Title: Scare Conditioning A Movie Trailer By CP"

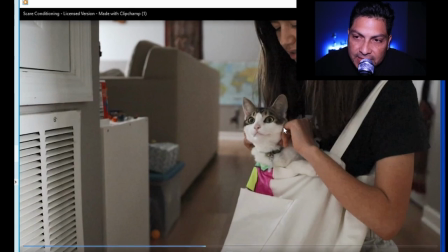6:27 I still love the static of the letters I don't exactly understand I know that there's something going on with the AC so it's giving you that error message
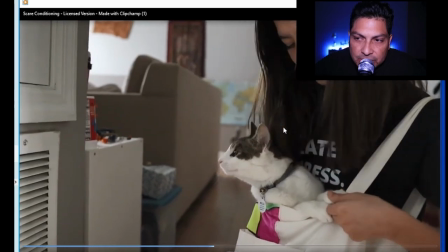6:37 in this shot once again vantage point really close
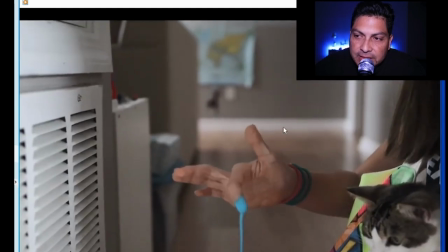6:43 uh the cat is in focus the the actor is in focus or the actress is in
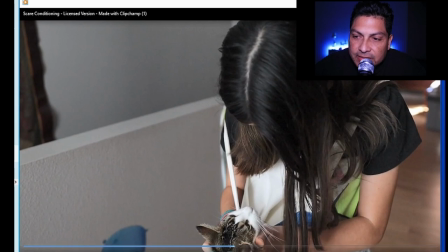6:48 focus but everything in the background is blurry love it
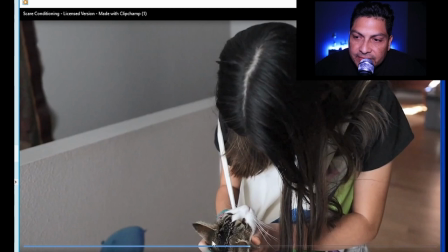6:53 okay just making everything um in the
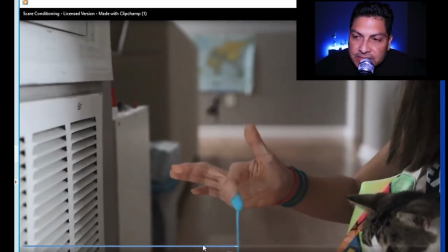6:58 background blurry is that special touch because that
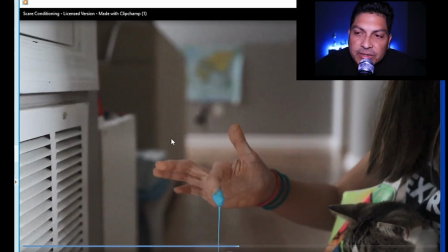7:03 shows your control of the camera and your use of the equipment.
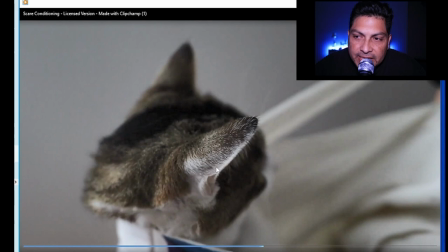7:13 I love the different angles. You're coming in, coming out. So we're going to learn a little bit more about coming in. As we know, close-up. Close-up is pretty standard, everyone knows. And then wide-angle shots and then mid-shots, which are in between.
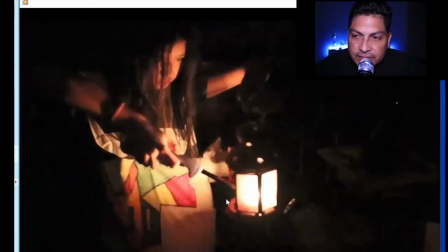7:31 Cats run wild. i like once again the status of the of the letters then we get a little bit um
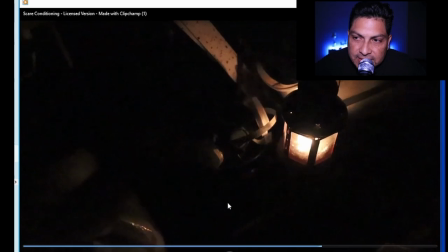7:40 darker as we see our detectives sort of trying to figure out what the problem might be
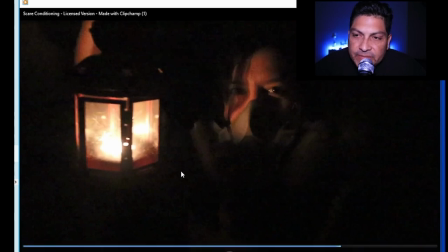7:48 i love these angles um even though the the lighting is a little bit yellow and i probably would have recommended that you color balance it i still like it it's still very um authentic uh as to what the lighting ought
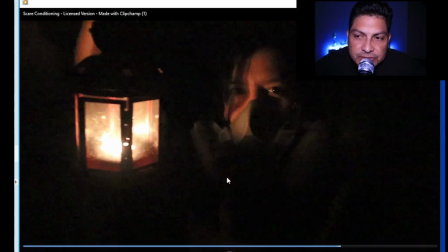8:04 to be um iso noise there's a little bit of noise and grain um which is usually something that probably pure technicians would be like well we need to fix it a little bit i like it because it makes it more raw more
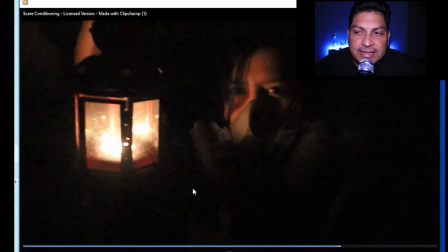8:20 authentic um and i like that element of it okay our
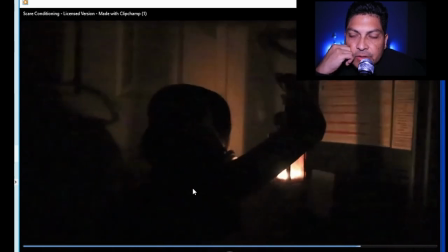8:25 detective is wearing a mask with a night lamp trying to get to
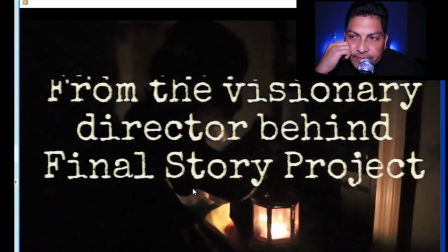8:30 the bottom of the mystery okay we'll talk a little bit about
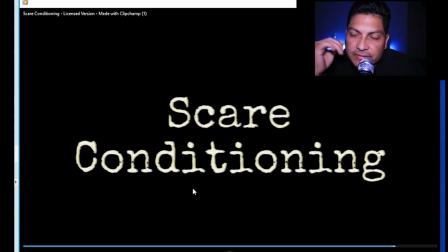8:36 the placement of the of that letter right there but besides everything um
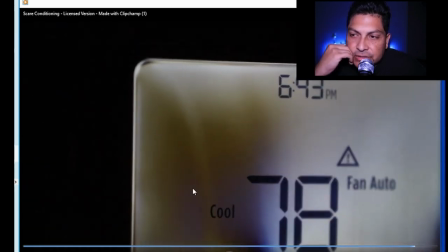8:43 that i've mentioned you know it's just such great job uh on your first go-around in
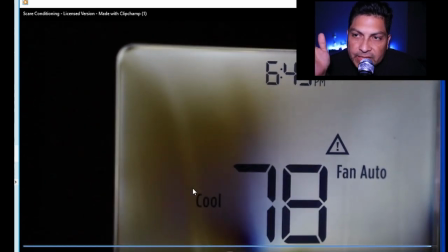8:49 storytelling as far as creating something visual with cinematography,
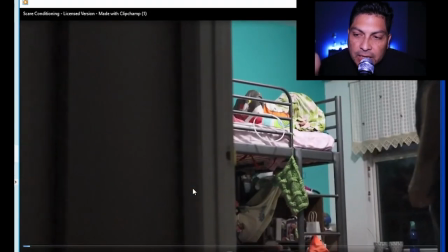8:56 okay? With framing, with telling the story on video. All right, that's it for my first review.
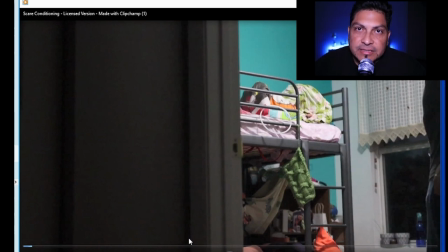9:03 Great job, and I look forward to seeing everyone else's assignment. See you soon.